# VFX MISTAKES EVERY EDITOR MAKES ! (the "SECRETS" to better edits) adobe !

If you're not familiar with Mocha, it's really similar to just After Effects masking, but it's way easier to use in my opinion. And I think After Effects masks, sometimes it's just hard to choose the points and everything. So I like using Mocha and then turning it into an After Effects mask actually right after.
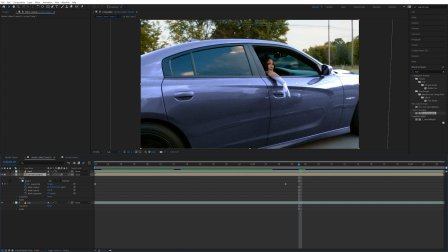4:20 Now that I have the mask all set out, if you can see when the effect takes place, if you don't have her arm rotoscoped out, it's going to go over her arm.
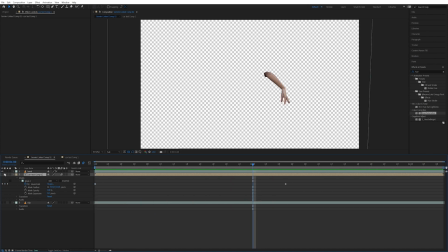4:28 So what I did is I made this layer just a rotoscope of just her arm right here. That way I made it as close as possible.
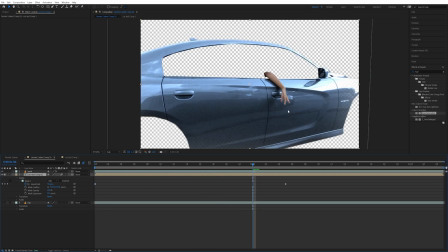4:34 So when you go ahead and turn on that background layer, it's very hard to see the actual rough edges.
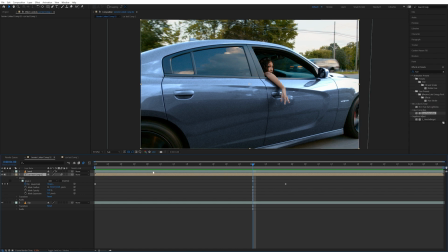4:38 And for the mask, I went ahead and turn on motion blur because it's actually changing the position of the mask, which allows it to use motion blur in After Effects.
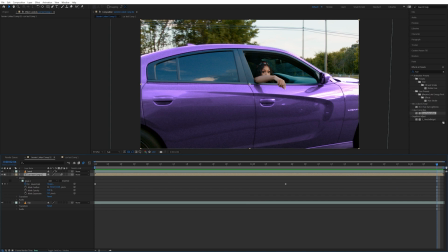4:45 And I think that makes it just look a little leaner. There's really nowhere in this whole entire mask that I can really point out that's like a little off, maybe right here. When you're executing an effect like this, it's not the most important thing that every single mask is super, super perfect. But if you're like 95% of the way there. That way you can save a little bit of time. You can see how that maybe I can go back and change this or certain areas throughout. But if you're an average viewer, you're not going to catch up on that when I add other stuff like zooms and shakes. And we're focusing on the subject here. Now we talked about the tools we did Mocha and we used rotoscoping and masks. Now for the effects to execute this effect, even if you were to say just change the color of the car, different people would come to different solutions with that.
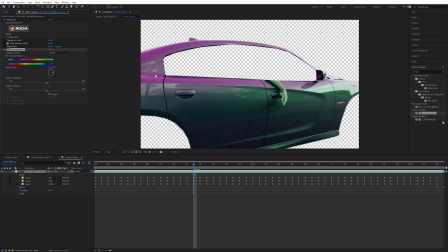5:28 Some would probably use hue and saturation. My opinion for this effect, it just doesn't look good. It gets really grainy and there's two separate colors. So what I used is change color too. You can change like a spectrum of color.
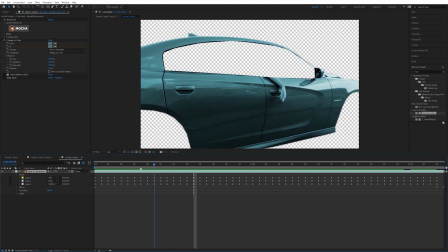5:39 So I wanted everything to just change blue here and then change the purple eventually. I also added just a little bit of desaturation and glow to make it look a little bit better in my opinion.
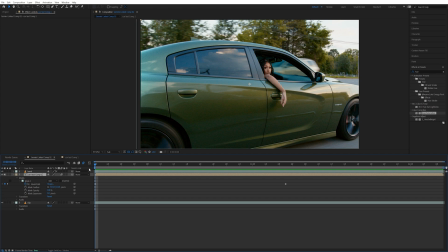5:48 And finally, since we spent all this time masking and changing colors and dialing everything in, I didn't want the scene to just start with a purple car. I think that would waste a lot of my time because an average viewer might not even pick up on the fact that the color was the color of the car was green before and now it's purple.
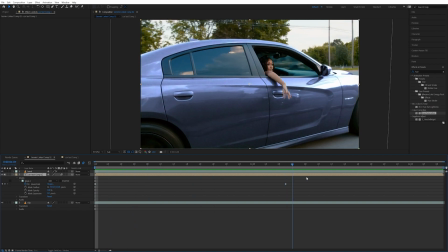6:03 What I wanted to do is kind of have it transform in like this. So I just made a mask and keyframe the position of it as well as the color changing.
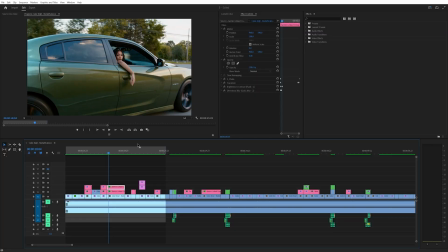6:11 And then once we go back into Premiere Pro, you can see that I wasn't even done. I added some shake and transform and then even one of my presets just to have a little bit of flash and transition into it.
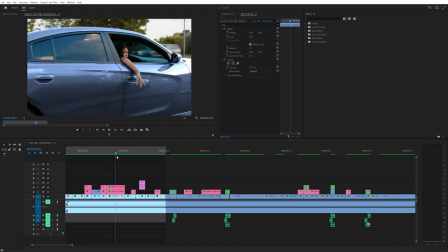6:21 You can see with the shake and the zoom, it's almost impossible to point out a spot where the mask is messed up. It's going to be different for every effect that you choose to execute, but the tools and effects that you use are really important. So keep that in mind when you're trying to execute an effect. The whole point of VFX is to not really make it look 100% realistic, but it's to make it so the average viewer doesn't notice that you're actually doing VFX. For blending the effect, it's really important to just kind of have that flow into your effect.
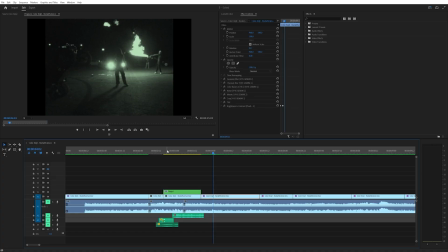6:50 And you can see here, if I have all my effects off on this drawing,
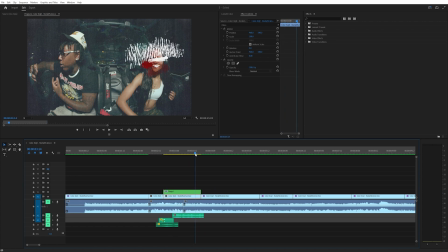6:53 you can see it's a cool drawing effect but it just doesn't really blow into the edit very well you can see there's even
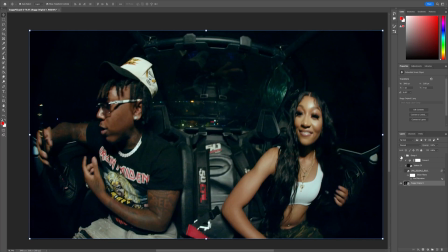6:59 some techniques i use to blend in photoshop for example here is the overall image and
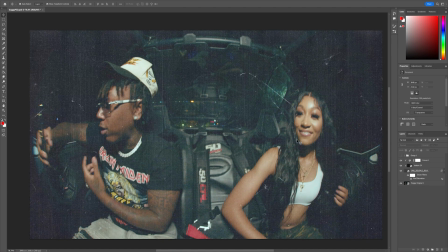7:06 then here are some images from my texture pack i have that paper look and then when i
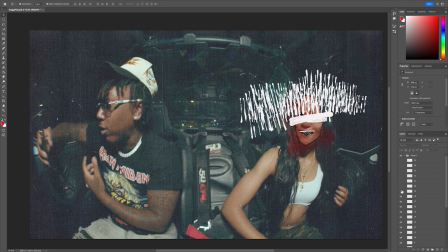7:11 drag on the different paint layers you can see each layer is its own paint but not
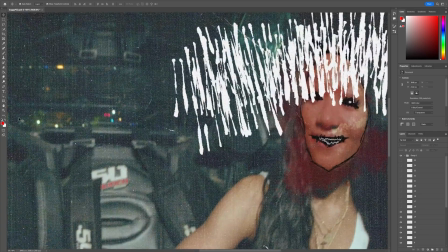7:16 only did i use that brush you can see for example i have some grain in the brush to kind
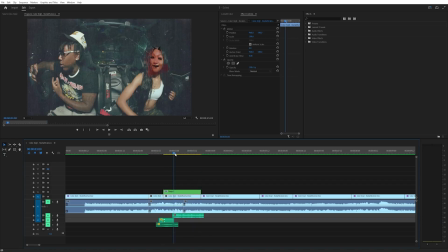7:21 of just match the overall aesthetic. Now when we go back into Premiere Pro and see when we play that it's already looking pretty realistic so adding some shake,
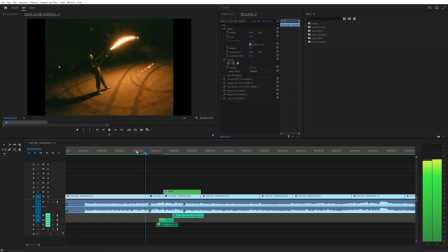7:30 a zoom in, and then some transitions in and out are going to help out a lot and we can play this with the sound so you can see what this sounds
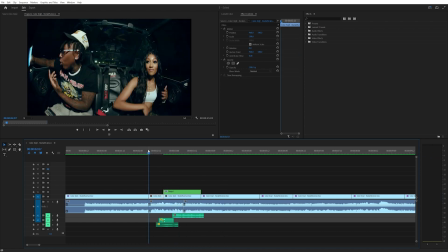7:36 like and that's pretty cool and that helps it blend a lot more but now the next and probably most slept on part of blending your VFX into your actual video is using sound effects. I see so many videos that have really cool effects and throughout the video but I just think they could benefit from some sound effects it helps make it feel more
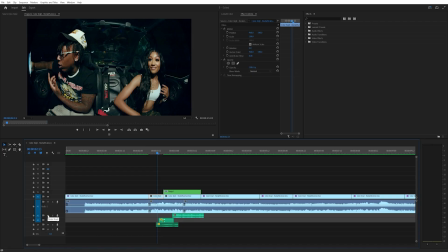7:56 there and realistic if we go ahead and turn on these sound effects they're all available in my essential sound effects pack it's a really good pack for like almost every sound effect that you're going to need that's not super specific in music videos you can see there's a flash some paper crumpling and some like marker drawing. We can go ahead and play that.